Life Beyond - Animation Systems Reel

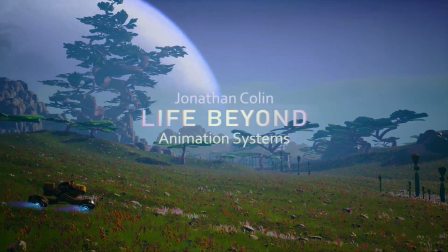1s
Hi, my name is Jonathan Collin.
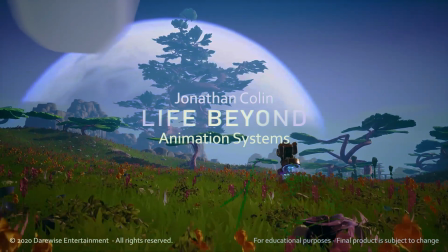4s
I have worked at Delwise Entertainment as a senior animator on the futuristic social adventure game called Life Beyond.
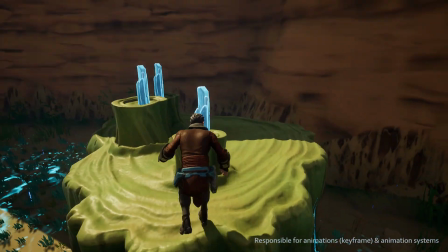12s
In this video I present some of the animation systems I developed in Unreal Engine
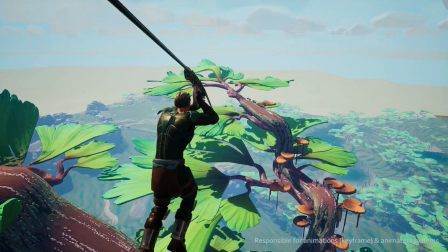18s
to try and support the large scope of the game with only few animators.
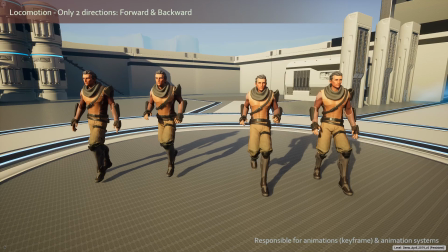26s
For on-ground locomotion, we only animated the character moving forward and backward.
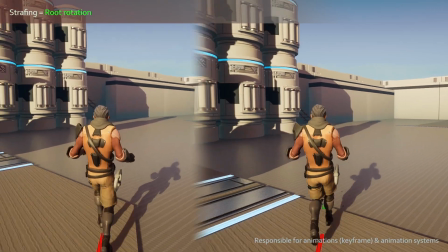31s
If the player strafe sideways, we rotate the character in the movement direction
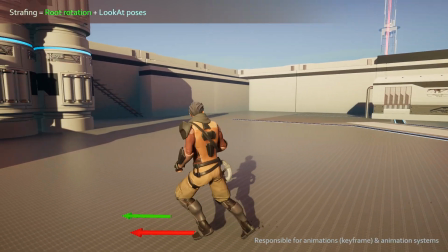38s
and use look-at poses to make them look towards the camera.
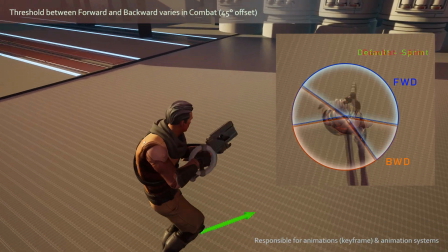45s
With this technique, we can dynamically change at what angle the character switches between forward and backward,
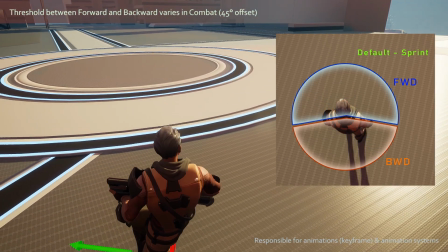53s
depending if the player is aiming their weapon or not, without any additional animation.
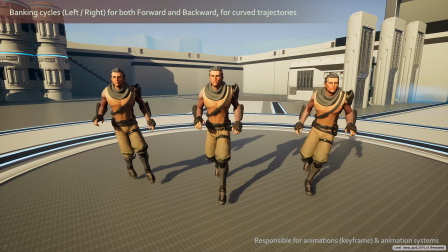58s
Because we only animate two directions, we could afford to make banking cycles if the player moves in a curved trajectory.
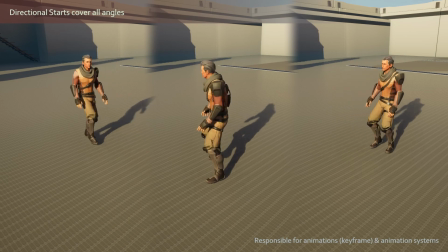67s
For starts, however, we cover a large number of angles, but we only did it for walking.
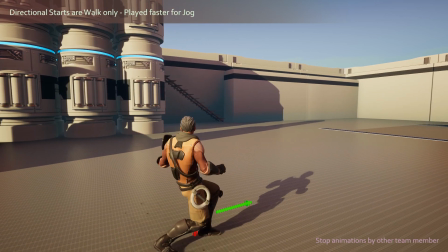73s
If the player runs, the start-walk animation is played faster to eliminate foot sliding.
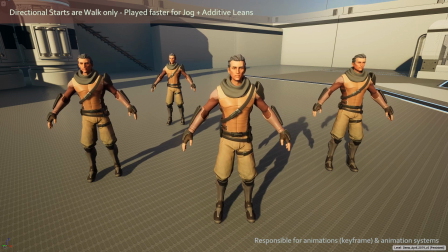79s
We then play an additive leaning animation on top to sell the momentum.
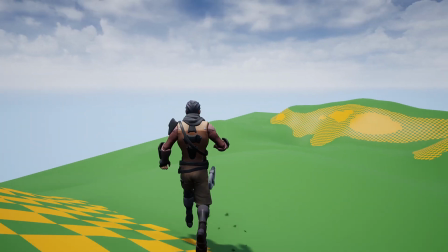86s
To make the character move believably on a bumpy terrain, we first determine the average slope angle,
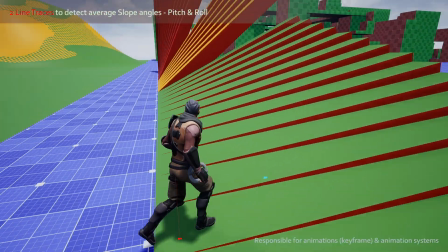94s
we create two line traces around the character, in front and behind. This is enough to get a pitch and roll values,
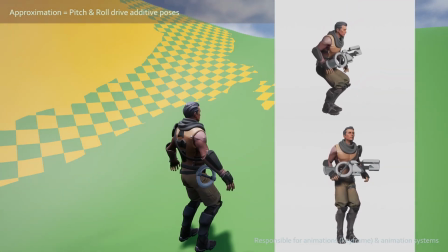101s
which will drive additive poses that serve as a first approximation to adapt our flat cycles to the terrain.
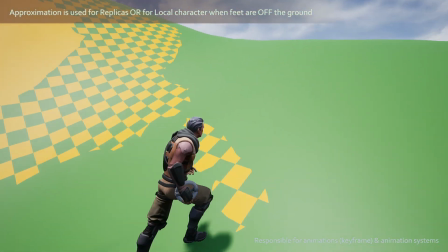109s
We use that approximation for replicated characters.
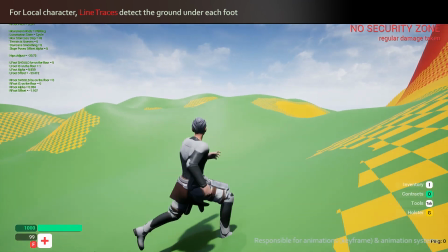115s
For the local player character, we go one step further and actually create line traces under each foot.
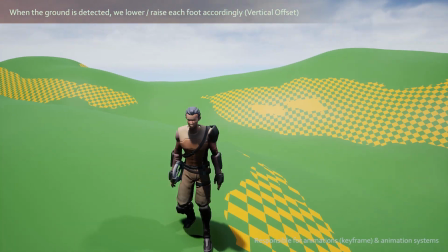122s
We additively lower or raise each foot to connect them with the floor.
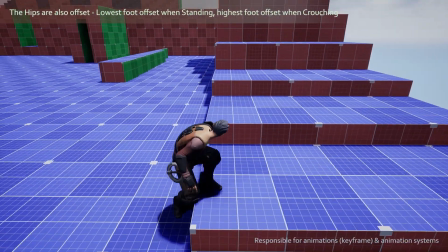127s
If the character is standing, we lower the hips with the same offset as the lowest foot.
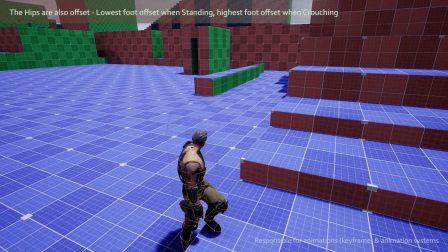133s
If the character is crouching, we consider the highest foot. We then align each foot to the floor.
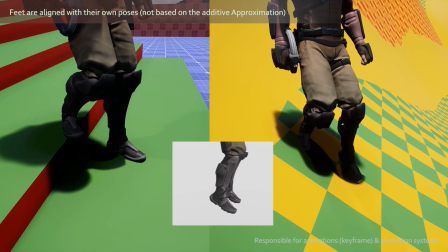140s
We thus have different results on staircase and slopes.
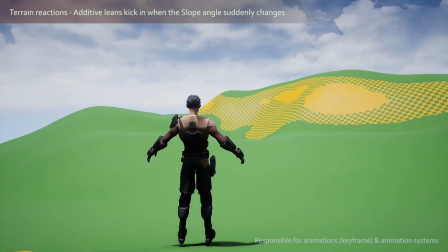144s
Finally, we play additive leaning poses when the slope angle suddenly changes, giving a better feeling of awareness.
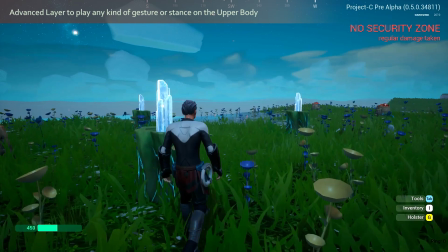156s
We created an advanced layer system to let the character play a wide variety of interactions on the upper body,
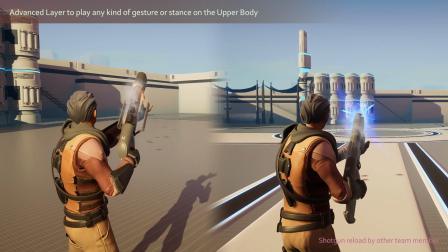164s
like holding weapons, reloading, aiming, or striking different stances based on their emotion.
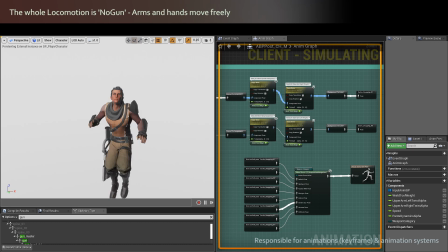172s
All our locomotion is animated with no weapon held in the hands, the arms move freely.
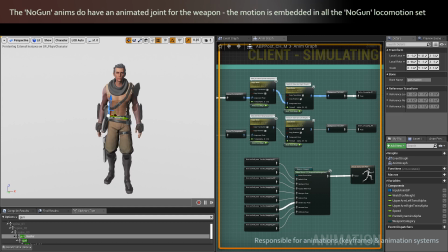179s
We call it Nogun. In the Nogun animations however,
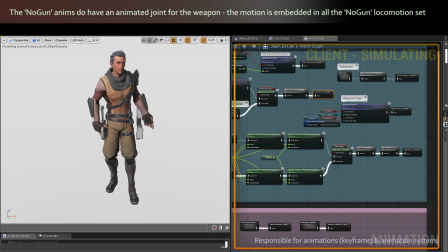184s
we do have a joint moving freely and we attach the weapon onto that animated joint when it's actually equipped. The arms motion is then overridden and the hands are snapped onto the weapon. The system can attach or detach the arms independently depending if
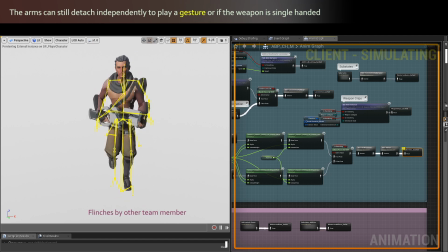203s
the weapon is one or two-handed or if the character needs to perform a gesture.
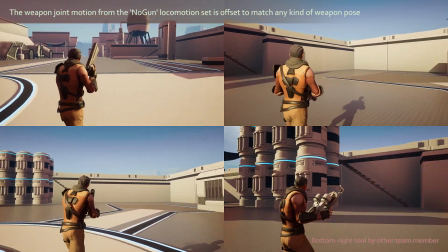209s
The layer system then takes care of offsetting the weapon joint motion to match any kind of stance.
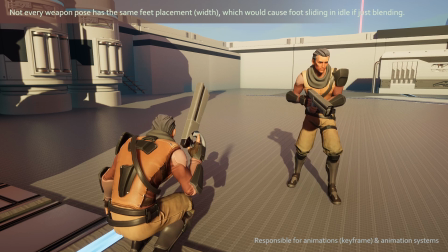216s
The challenge was to support poses that feature different feet width without introducing foot sliding when switching between weapons while in idle, or when going between idle and moving.
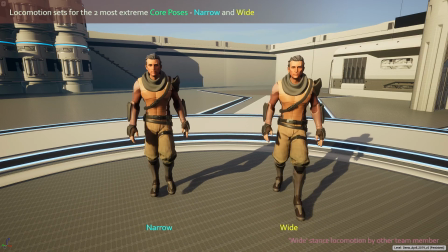230s
Our locomotion features two sets of transitions, one for the narrowest pose and one for the widest pose. These poses are called core poses.
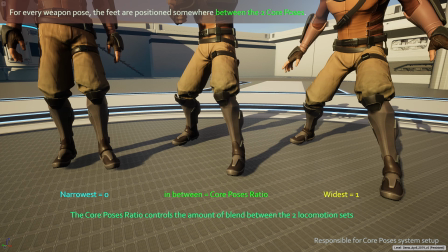241s
We made sure that every weapon pose had the feet positioned somewhere in between these two core poses, these two extremes.